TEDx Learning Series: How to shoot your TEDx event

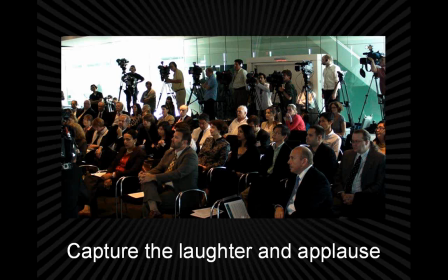[25:32]
And so it's really dynamic and exciting to see that at the end of a TED Talk. Likewise, if there's a lot of applause or laughter in the middle of a talk, it's kind of fun for that. Here this audience looks acutely interested in what's going on.
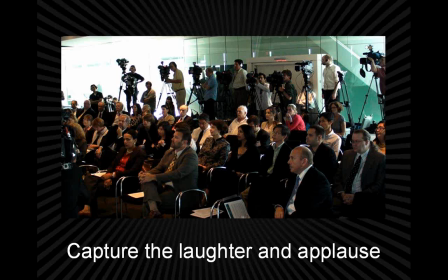[25:49]
With those past audience shots that I showed you, those were all done with a camera operator, working with the camera, panning along the audience, and all of that. This shot here is actually shot with a really inexpensive consumer camera that was just attached to the wall at the back of the room.
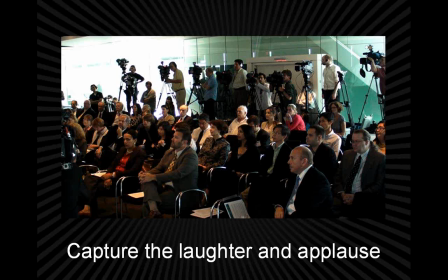[26:06]
You can see a lot of cameras in here. This image is taken from Craig Venter's press conference from a couple days ago, where he announced that he and his team of scientists had just created synthetic life. And we went down to capture that as a TED Talk,
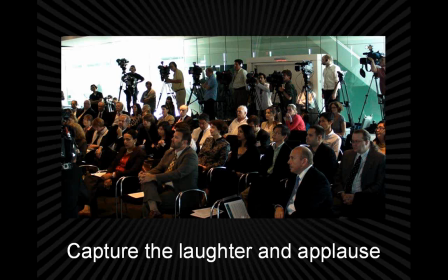[26:25]
which went live on the site on Friday the 21st of May this year. But we only have very limited resources, and this is the whole press box at the back of the room.
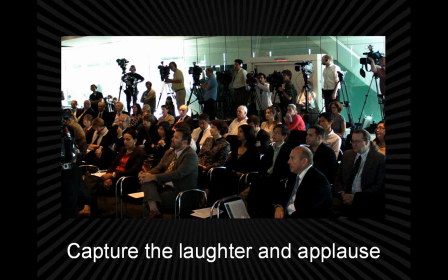[26:40]
And we had 2 cameras shooting Craig, and then we had 1 locked-off camera here shooting the audience. And it actually turned out to be a great shot. So there are a lot of kind of simple things that you can do, again, to capture the big picture of what needs to be done. I want to take you on a little tour through TEDs of the past. This is a shot of Nicholas Negroponte speaking in 1984 at the very first TED. You can see on the slide behind him that he's got a child using an Apple II computer. He was giving a talk about bringing computers to children in the developing world. This is in the mid-'80s, and obviously now he's running the OLPC project. So it's a project that's been going on for a while. But if you look at it, this was shot on VHS. It's impossible to make out the picture. He's this tiny kind of speck in the frame. It's blurry and and kind of difficult to really follow what's going on.
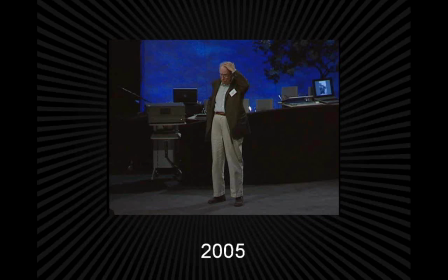[27:45]
Our next shot for you is from 2005, which is right before I got involved in TED, and it's James Watson, the co-discoverer of the structure of DNA, speaking, and it's not the most flattering shot of this guy.
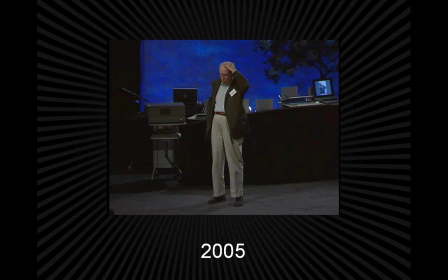[28:00]
And the thing about it is, he's full of really, rich and interesting stories, and for someone like him, I think, a tight close-up would be incredibly useful, or a much wider shot where if he was kind of rubbing his head,
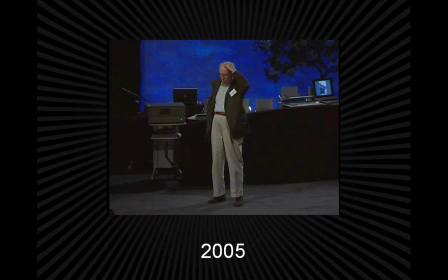[28:16]
pondering what to say next, as he's doing here at the top of his talk, it might look a little bit more dramatic in the larger setting, or, it keeps us from having sort of an unflattering view of him.
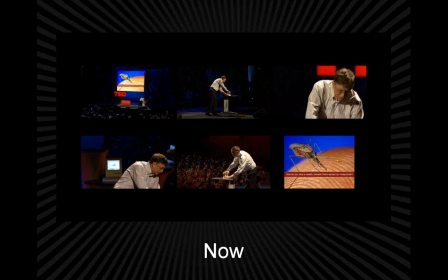[28:35]
And that takes us to how we shoot TED Talks now. And this is Bill Gates at TED 2009, actually, so it's over a year ago. And you can see just the variety of angles we've been employing, where we've got a couple tight close-ups on him so we can really track what he's saying.
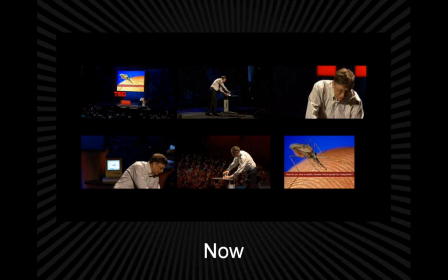[28:53]
We've got this reverse shot, which turned out to be incredibly useful when Bill Gates released mosquitoes into the TED audience, and it was the only camera that caught him doing that, because it turned out he didn't tell anyone on the TED team that he was going to release mosquitoes into the room.
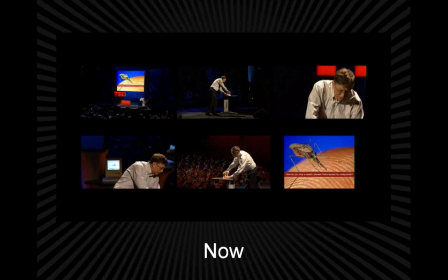[29:11]
And this wide shot that contextualizes it. And also in the lower right corner, you can see his PowerPoint slide, which we were cutting back and forth between. And so you can see just the evolution of how TED has been shot,
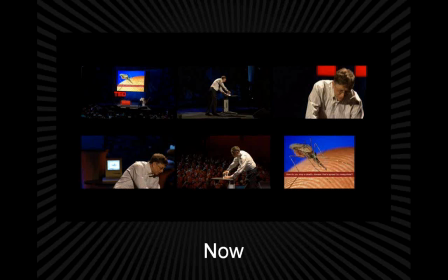[29:29]
so that we've got these more dramatic angles that really enhance the story of what's being said.